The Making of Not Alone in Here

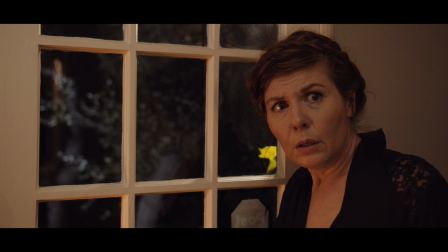So Lotta and I made another horror short, or as some see it, a trailer for The Making Of.
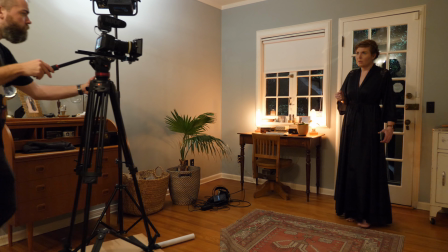But hey, I'll take it. It's just a shame that The Making Of's are so quick and easy to do, but you can't make a making of without first making a film.
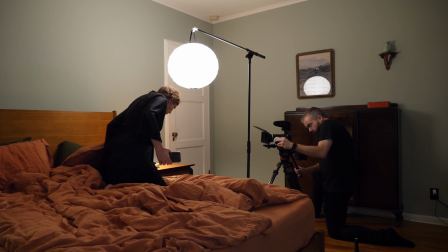And that's the hard part. This one was so much easier than our previous short, Shadowed, though.
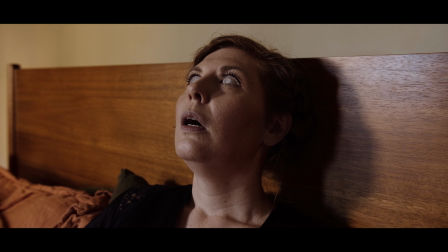Not only did we keep it pretty simple, there's only two visual effects shots, but I also put together a new, better computer, so no running out of memory.
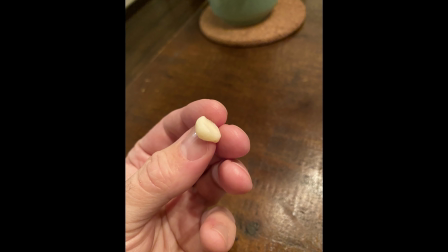I made sure to constantly back everything up and I got my tooth fixed. I even got to keep the temporary tooth for sentimental reasons.
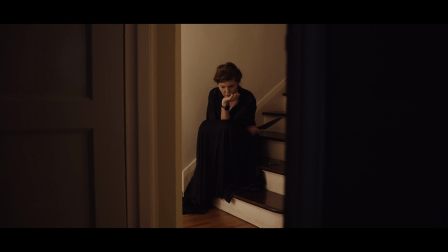Take that you son of a... In order to make something a little different this time, we chose to have a voiceover for this one. The reason being that with a voiceover you can tell somewhat different stories.
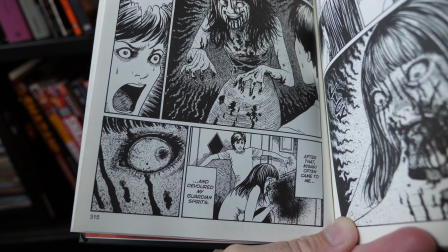And it reminds me of written horror like Junji Ito's mangas or HB Lovecraft's books that are often in a first-person perspective.
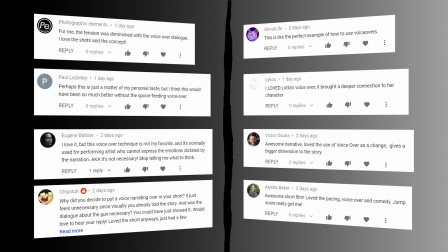Voiceovers are not without controversies though. Show, don't tell and all that.
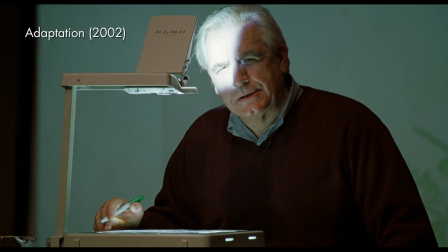God help you if you use voiceover in your work, my friends. God help you. It's flaccid, sloppy writing.
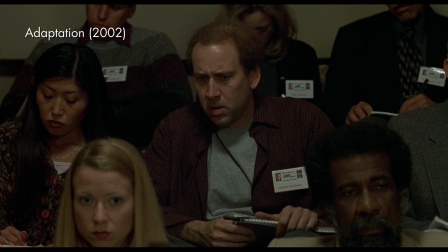Any idiot can write voiceover narration to explain the thoughts of a character.
And I don't entirely disagree.
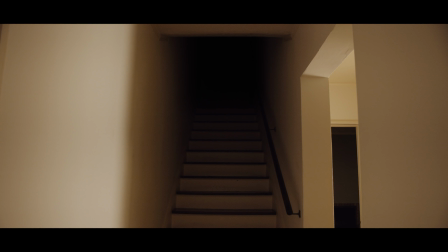I even had some doubts myself when I started cutting some footage together without the voiceover. There's definitely moments when you don't need it.
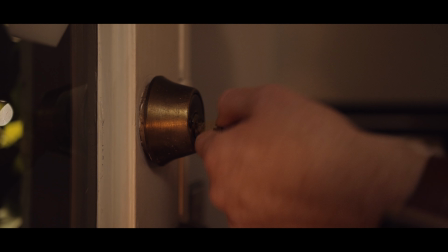For example, in the beginning, when she says that she knows she locked the door, she has the same routine every night, we do get everything we need from the visuals.
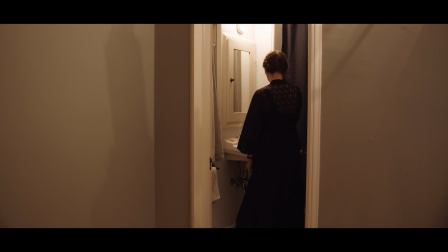However, it would be jarring to suddenly have a voiceover start late in the film.
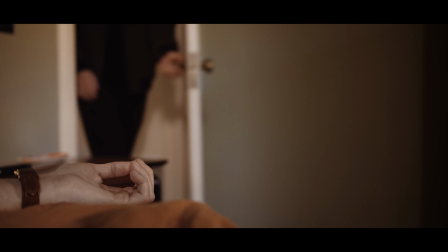Feels like you have to set the tone right up front. A place where I think the voiceover adds a lot is the final scene.
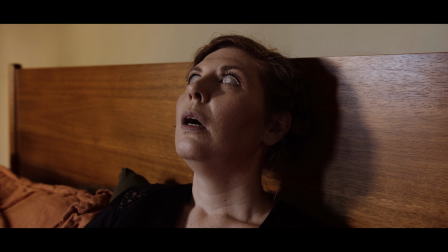If you saw this without the voiceover, you'd assume she was dead. it.
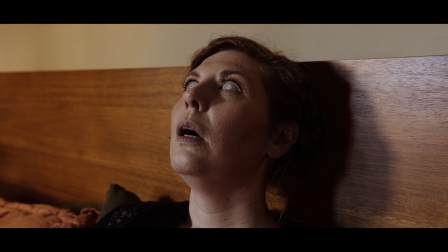The idea that she's trapped inside her own body and the monster is in there with her I think adds to the creepiness. And it's not something you could easily tell visually. Sure, you could zoom into her head,
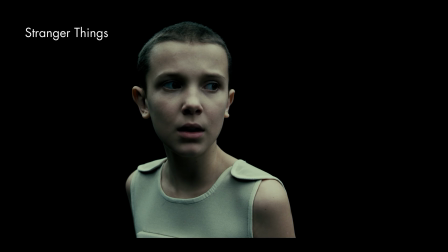visually represent her mind with like a black void or maybe her mind is a creepy castle and then you show that the monster is in there with her.
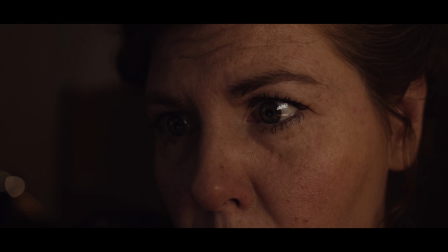That would require more than our limited means though. Another example is the scene where she sees the monster in the corner of her eye and doesn't dare to look away from the phone.
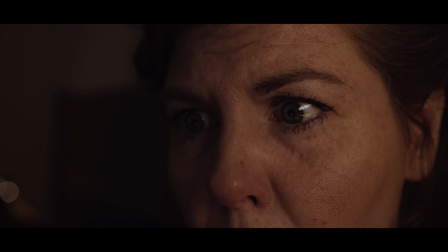I think most people would be very confused by that scene without a voiceover. I'm sure a few people would still get it, and it would be the more artsy approach.
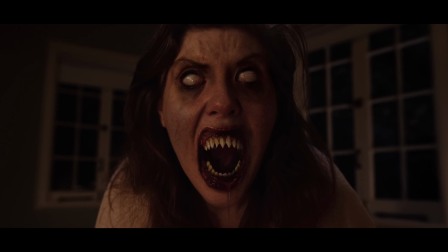But we don't really make art, we make blah! Okay, okay, okay. Wait a minute.
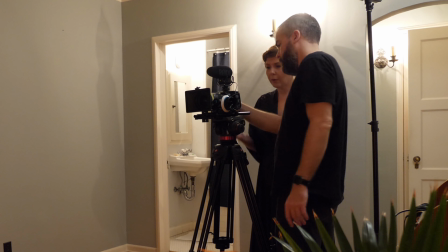So I know you and your self-deprecating humor, but let's not confuse people here.
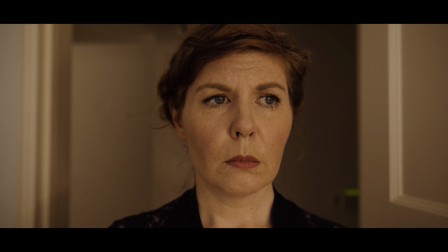We obviously really like the voiceover and feel that it is adding something special to the movie and the storytelling that we wouldn't have achieved without it.
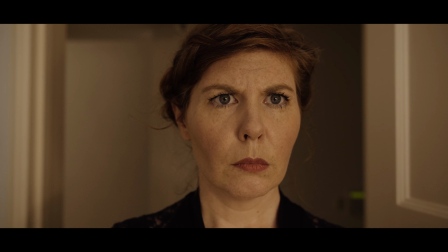The concept of voiceovers is definitely a matter of preference, and to us it amps the tension and urge in scenes that would be cut completely different if we didn't have them.
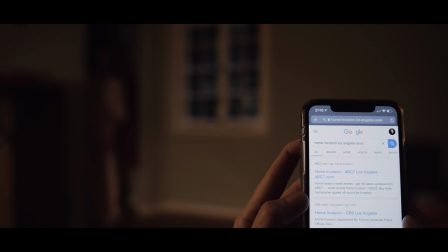And finally, all of you that have been asking, why doesn't she just move out of that haunted house?
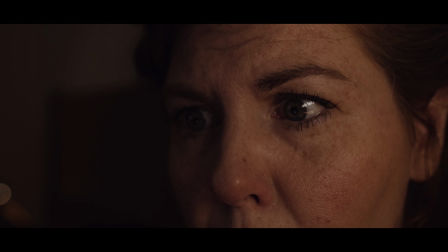Well, I've heard my thoughts on it.
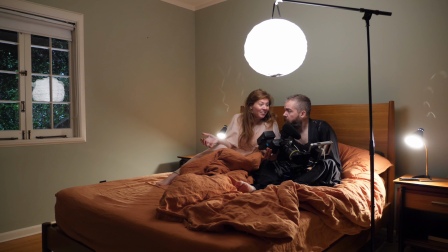It felt really nice to try something different for Not Alone in here, and one thing that we've been wanting to do for a while was to give me more of a speaking role in our shorts. When we decided to go the voiceover route, it was important to me that we also added subtitles.
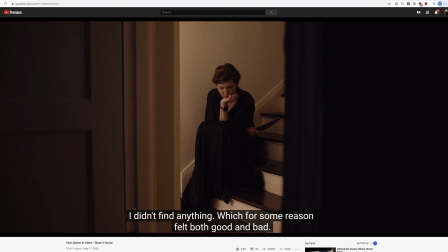One of the reasons our shorts have been so successful is that they could be seen by people all over the world, no matter the language.
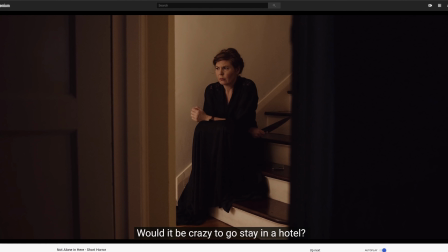So when we now moved away from that, we wanted to do it as nicely as possible. Okay, go on.
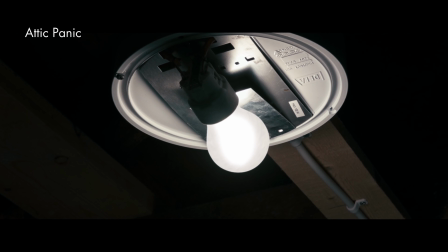Like a lot of our shorts, the ideas come out of the location and what we have available.
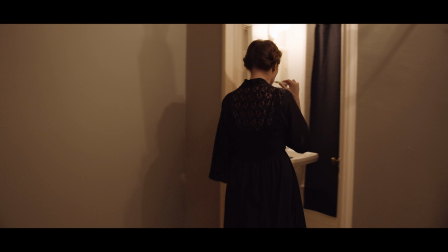This door to the outside is opposite from the bathroom. Wouldn't it be creepy if you locked it, went to the bathroom, and then it was open?
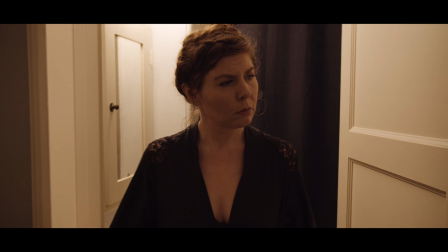Did something sneak in through here?
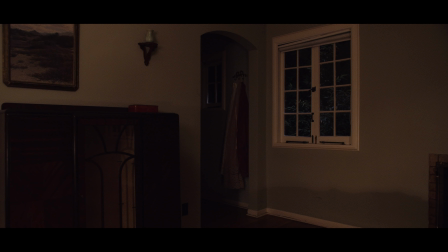This closet opening in our bedroom would be a perfect place for a ghost or something to be hiding in the dark and watching you in bed.
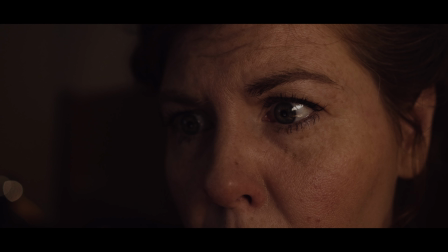We didn't write a script, the only thing we wrote down before shooting was what the voiceover would be.
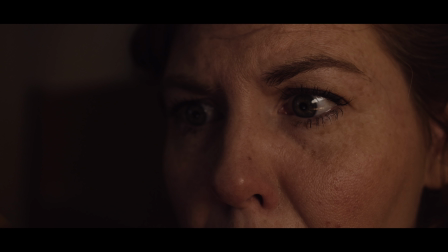But since our previous short was such a struggle, I wanted to make sure things went smoothly on this one, and I did a little more planning than usual.
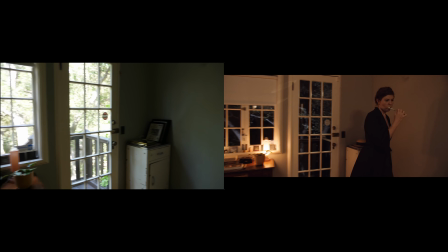For a lot of the film, I went through the house and shot some of the scenes with nothing in it, just doing the various camera moves.
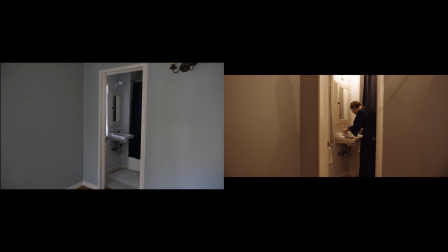Then I cut together that material just to see what setups would be needed.